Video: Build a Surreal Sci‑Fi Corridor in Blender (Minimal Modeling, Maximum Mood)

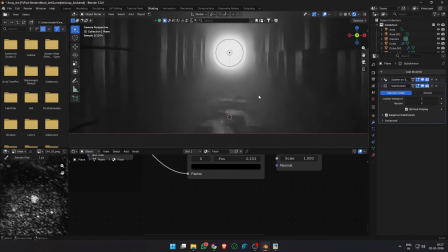(8:19)
I reduced the displacement strength and I was happy with the look that I had now.
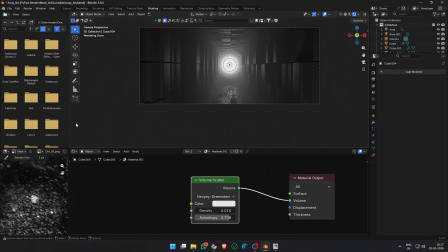(8:24)
Coming to the fog material is just a volume scatter with a low density.
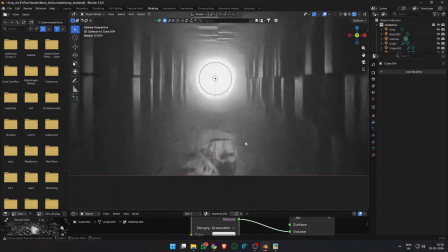(8:29)
You can increase the anisotropy so that the light scatters more towards the camera.
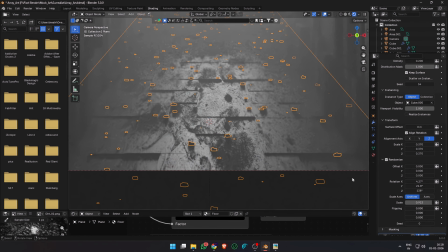(8:35)
At this point, I also adjusted the density, scale and randomness of the scatter modifier that we use to distribute the cubes across the floor plane.
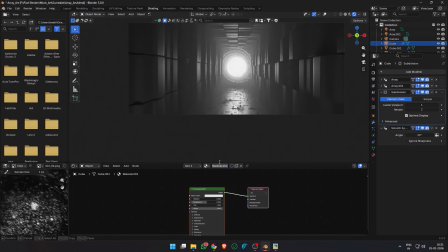(8:45)
Now it's time for the walls. I just made a new material and set the name to walls. I chose a grayish base color. Added a simple noise texture to the roughness map to get some light breakup on our wall surfaces.
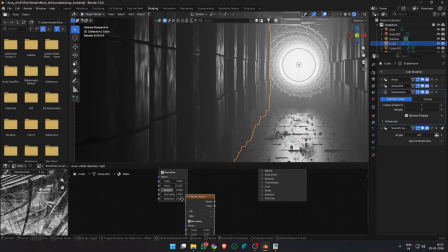(9:00)
You need a very low scale and you can increase the detail if you like. I added another noise texture into the height of a bump node and plugged it in to the normal.
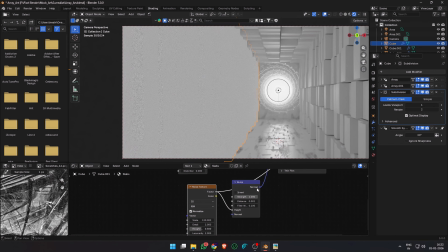(9:09)
This noise texture had a very high scale, about 500, 1000 or 2000.
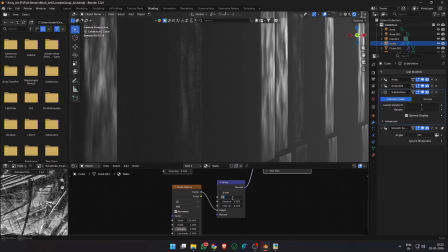(9:14)
To give it a gritty concrete look.
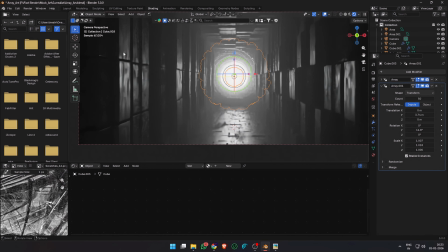(9:18)
Now I selected the other wall and the ceiling and pressed Ctrl L, link materials, so that the material is applied across all the walls.
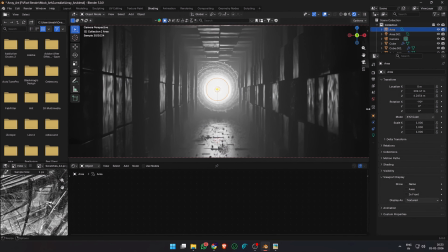(9:27)
I also added a color ramp for the noise texture that's going into the roughness to adjust the roughness of the wall materials so that it catches more light.
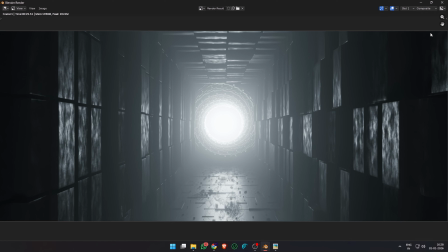(9:37)
At this point, I was very happy with how it was looking. Let's take it to the next level with some compositing magic.
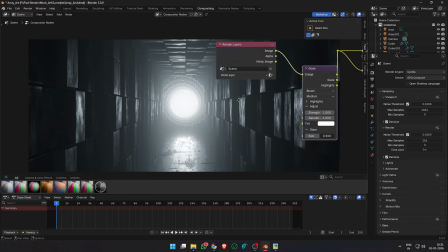(9:44)
This is where everything comes together. Blender 5.0 has some amazing compositing nodes. We already had bloom, I added subtle chromatic aberration, a bit of sensor noise, and a vignette. The sensor noise is absolutely amazing because usually CGI looks very perfect and not real.
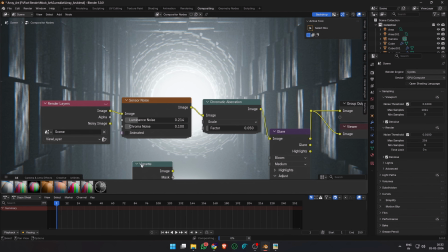(10:02)
By adding the sensor noise node, we can simulate realistic camera sensor noise and add some realism to our scenes.
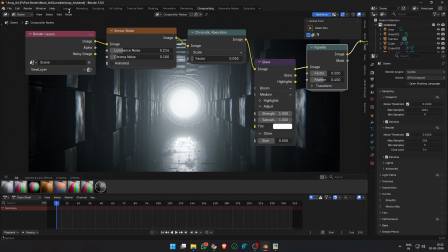(10:10)
You can tweak the look more in other software, but there's also a new tune image node in Blender which lets us do color correction.
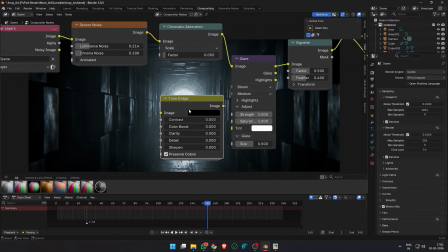(10:22)
So I added a tune image node,
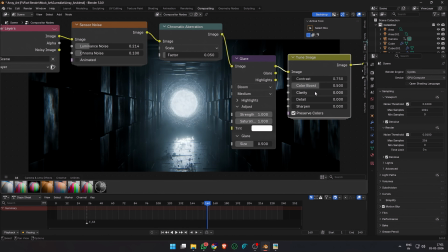(10:25)
increase the contrast a little bit of color boost, clarity, detail, and if you want you can use sharpen as well. The final look is completely up to you and you can use your own values. Experiment with the new compositing nodes in Blender 5.0 and try it out yourself.
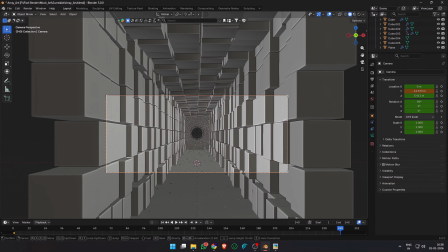(10:47)
Next up, we have camera animation. I added a very simple slow push-in. The camera animation is intentionally slow, almost imperceptible.
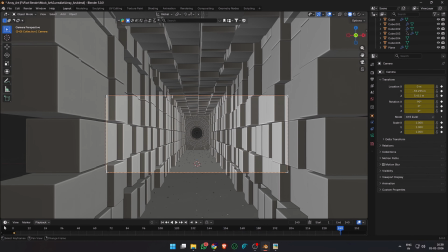(10:56)
If the movement is obvious, it breaks the mood. Here, the camera feels like it's being pulled forward, not moving by choice.
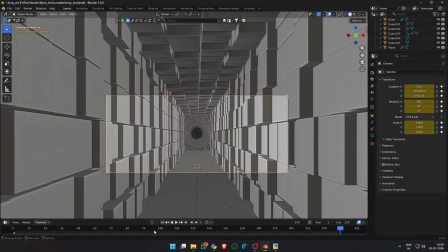(11:05)
I also selected the geometric black hole and added a very slight rotation to it in the anti-clockwise direction.
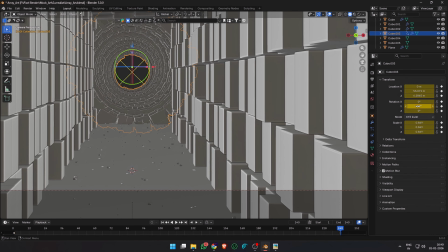(11:13)
This breaks the static look and makes the scene feel more alive. With everything in place, it's time for the final render.
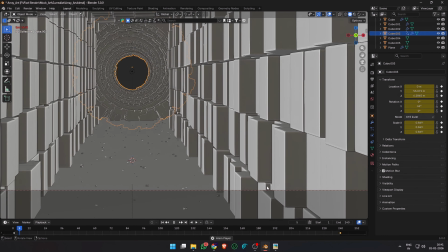(11:22)
This is where all the small decisions finally pay off.
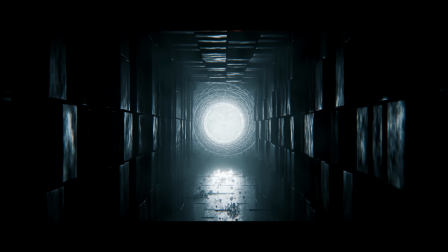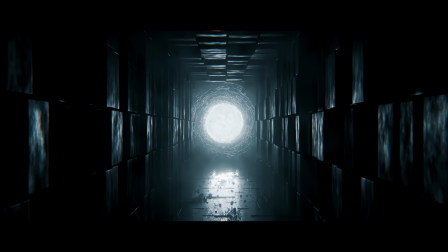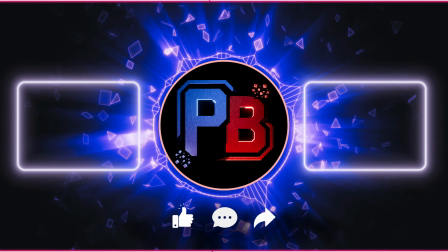(11:35)
And that's the scene, built with arrays, shaped with restraint. If this helped, subscribe and go build something unsettling.